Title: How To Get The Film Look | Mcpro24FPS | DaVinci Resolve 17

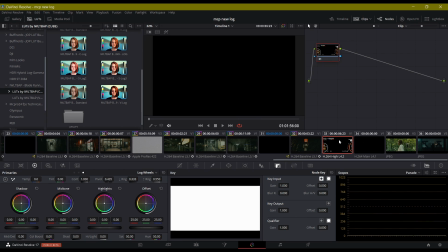[4:08]
And the way that I control that is like if I jump into, let's see here on this clip, up here in the top, you'll see there's this is a histogram. And it basically shows me my light levels. I try to, when I'm filming or when recording, I'm trying to keep everything in the middle as possible.
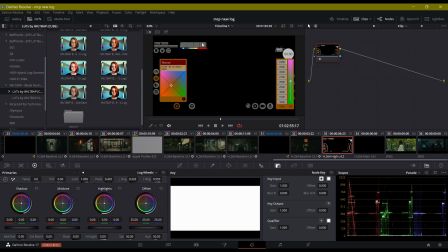[4:26]
I really don't want anything over here in this box here. That's just blown out. It's hard to do that, to keep everything in the middle, but I try to keep majority of my image in this middle, like this upper part here to this part here where the yellow is to where this turquoise,
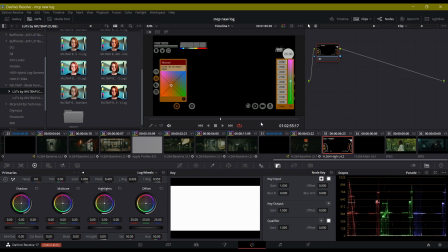[4:42]
there's aqua color is. I try to keep everything in there. And I think that really helps me to try to get that filmic look.
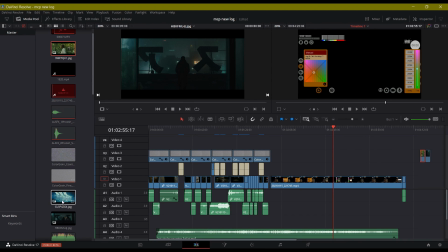[4:48]
Let's quickly take another look at another image from Blade Runner. Something a little bit, here we go, is another more bright image.
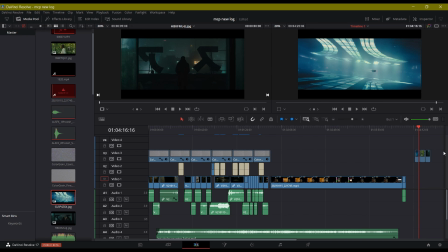[4:56]
This scene here. pretty bright. It looks bright to us, but let's see where it falls on the scopes.
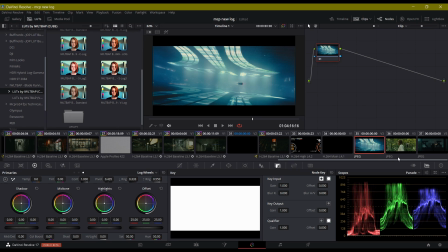[5:02]
Okay, now this is like here again, we got these bright LED lights, and even still, that is well under, it's well under this top here, this 1030. This one is 896, but then the black levels are totally lifted up, right?
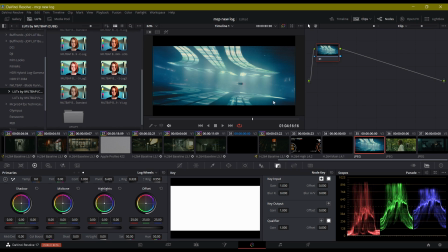[5:16]
So that's why it looks so faded here on the edges. We don't really see a true black, you know, because everything is lifted up and they've got the reds there. So, big tip here, if when you're out filming, try to keep those levels.
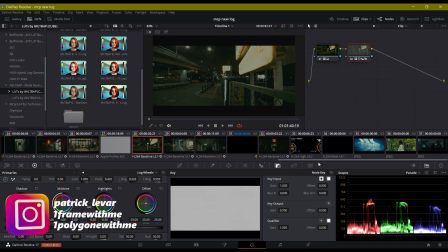[5:30]
You load up your histogram. You can do that in Filmic Pro. You can do it in MC Pro. And you got to monitor where your levels are as far as light. And that's how I can kind of get, you know, see here, I brought my blacks up a little. And I'm still here in the middle. Again, trying to find that happy ground.
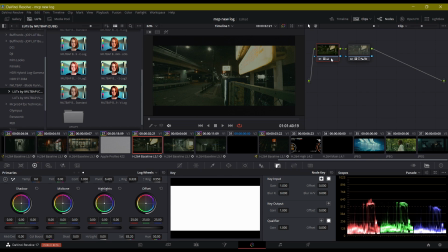[5:47]
As far as color grading, I didn't really do any big color grading here. On this node here, I basically brought up my blacks here. I lifted up my blacks because they were a little bit crushed, you know.
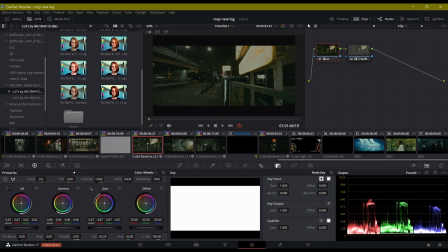[6:01]
So if I go into my color wheel, and you know, it would sit more down like here, I basically lifted those up a little bit. And then what I even did was I brought up my mids a little bit more, because they were, again, if I was just to reset this quickly, this was what it originally looked like when I brought it in straight up,
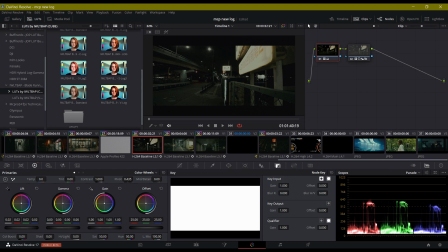[6:20]
right? And then again, like I said, I just come in here, I lift up my black so they're not clipping, I'll bring up my middle gamma, and then the highlights here, this controls the highlights. Sometimes I pull it down, depends on the shot, and I don't want to lose data as much as possible.
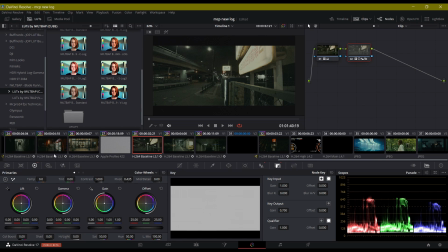[6:37]
And then my second node here is just a LUT, which I used this standard, it's a LUT from Blade Runner, but I have it in so light that you can't even really tell. I have it in at 0.7, so it just really just gave a little bit of color to these shadows. It didn't really make a big difference.
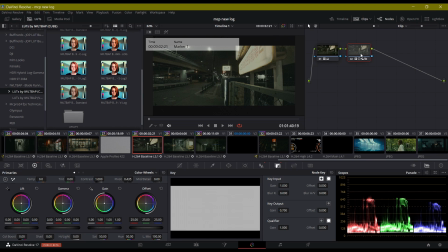[6:56]
Hang on, I can't remember if it was Alt-S in this one, or, oh, I just saved, I didn't want to do that, whatever. Alt-D? Oh, there it is, D. You can see, now that I left this marker here, it's in the way, but you can see here's with it and here's with it off. I mean, here's with it on, here's with it off.
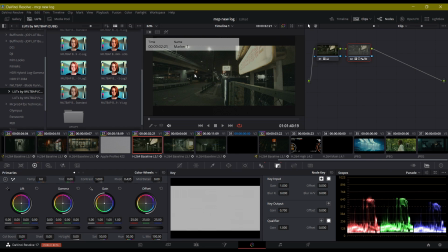[7:15]
It just really softened everything up a little bit, and you know, added a little bit of blue tint into the highlights, and that's all I did really.
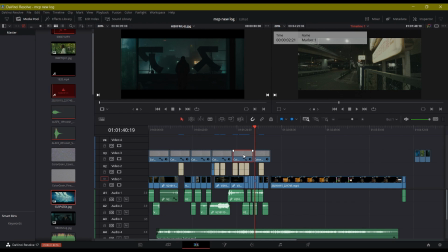[7:23]
And then on top of that, I added in some grain. I have a grain LUT here, not a grain LUT, but a grain pass.
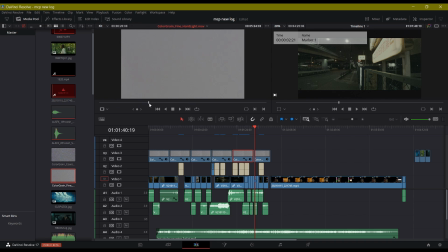[7:30]
I just add that grain on, and it was like a little bit of filmic. You can bring in a little bit of dust and stuff like that on there. Right? Particles you can see here. That's all that did. I put that on there lightly on the top, and yeah, that's pretty much it. That's all I really do to my shots, you know, to get them to try to look like, you know, a film.
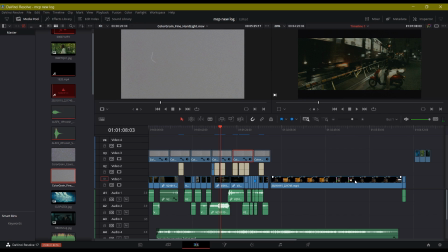[7:50]
And again, inside of I showed you the settings that I used inside of in MC Pro. I tried out this new City log. I tried that out, which I'm really happy the way that came out at night.
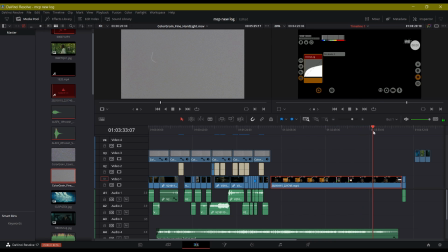[8:05]
And then again, I think I also turned off all my sharpening. I don't like the sharpening. That makes it just, you know, Hollywood movies are not super crispy sharp, you know, especially when you're trying to emulate film.